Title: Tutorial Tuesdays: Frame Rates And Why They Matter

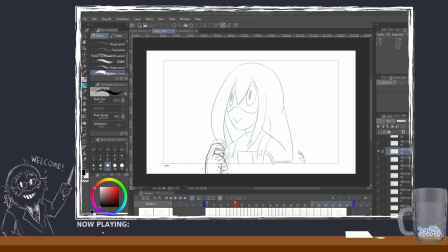So going back to Chowder, we'll say that
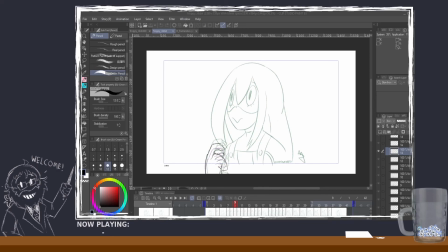when let me pull this back up. So when
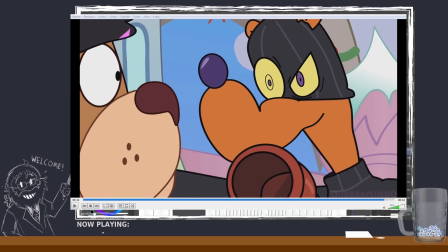I'm going to get out of my 60 frames per second of this scene and open this one back up, that is at 24.
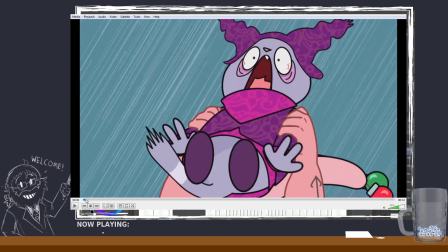So for this, the way I have this animated is I have, every single frame here for the 24 FPS is
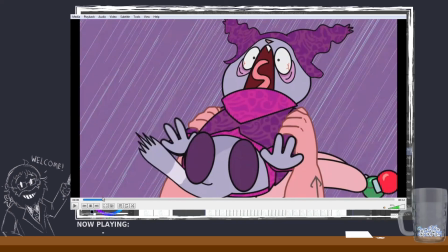some kind of movement happening on the screen, because I wanted, like, no matter what frame you pause it on,
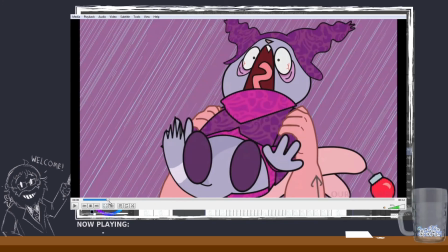for there to be some kind of movement different in it.
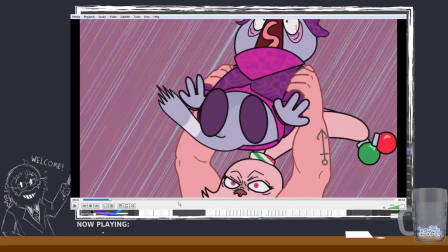But if you look at other cartoons or something like that, you might, so like
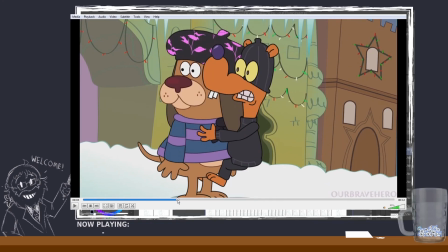even though this is zooming, I have multiple frames here of him starting to talk.
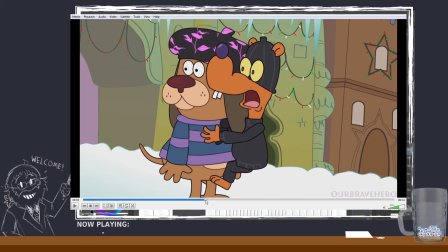And so this is basically what would be animating it too. Is like I could basically get a couple of frames in here where it is still that, because it doesn't really need the
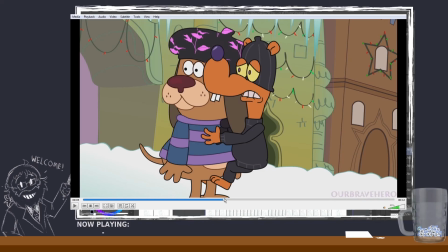it doesn't really need the extreme amount of dynamic movement for the mouth movements and everything like that. It's the same thing with like I could be animating his eyes blinking.
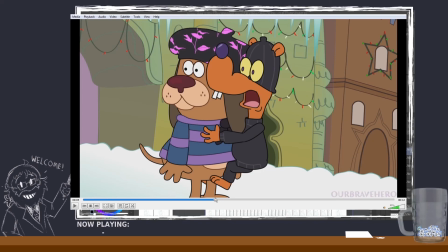Like I could have it start at the top and then have a couple of frames of it closing and then whatever. But I mean, or I could just, because it's moving at 24 frames per second, I could literally just jump here.
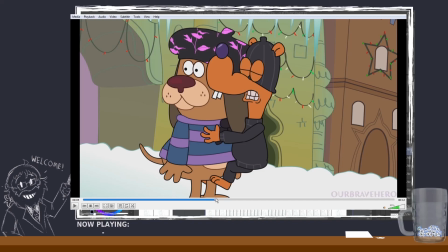But if I was doing like 60 frames per second and then it did this, it would almost be a little more jarring to just kind of go like this, because you would just be like, ah. It'd be like, it would seem like it was extremely fast. So definitely can just animate in twos for stuff like that.
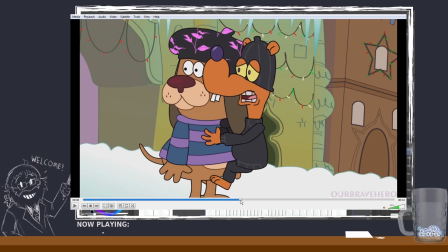You don't need to have every single frame taken up basically by some kind of animation or something. But when you have a lot of movement you want to portray, so like when you actually, so like see if you have here, this is still,
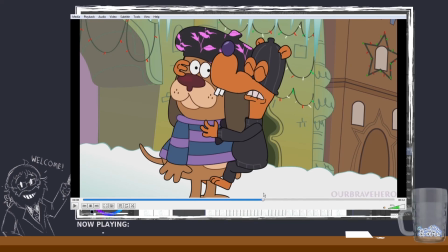this is getting back into 24 frames per second, because I have like these 4 frames here where it's still moving the arm, and his hand is coming around and grabbing.
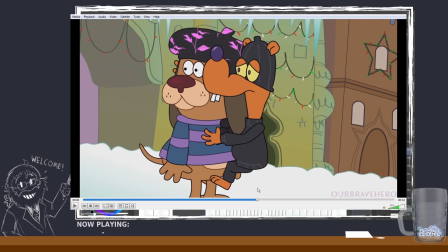But so say I have frame here, hand coming up, frame here, hand coming up, and then basically just the grab there, because again it's 24 frames per second, so you can have faster movements happening within the 2 frames,
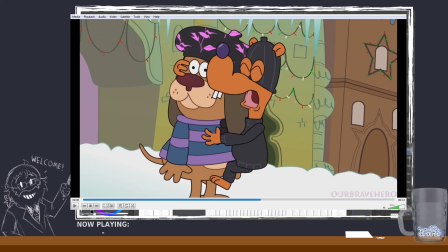because you're not making up like that whole amount of time. So when you go into something that's like a 3D game or something like that, and you have something kind of like randomly happen on screen really fast,
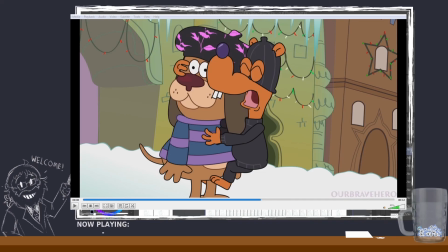that isn't necessarily an extremely fast movement, it'll look weird. It'll literally look like imagine if you're looking at a person in real life and you just see somebody like trip and fall.
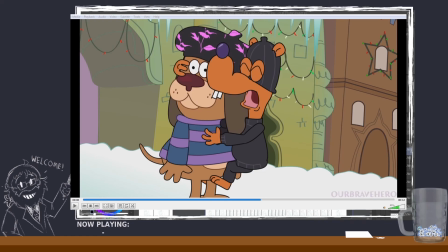As weird of an example as it is to use that, if you like see somebody trip and fall, if you like take every bit of that movement of the person falling as a frame,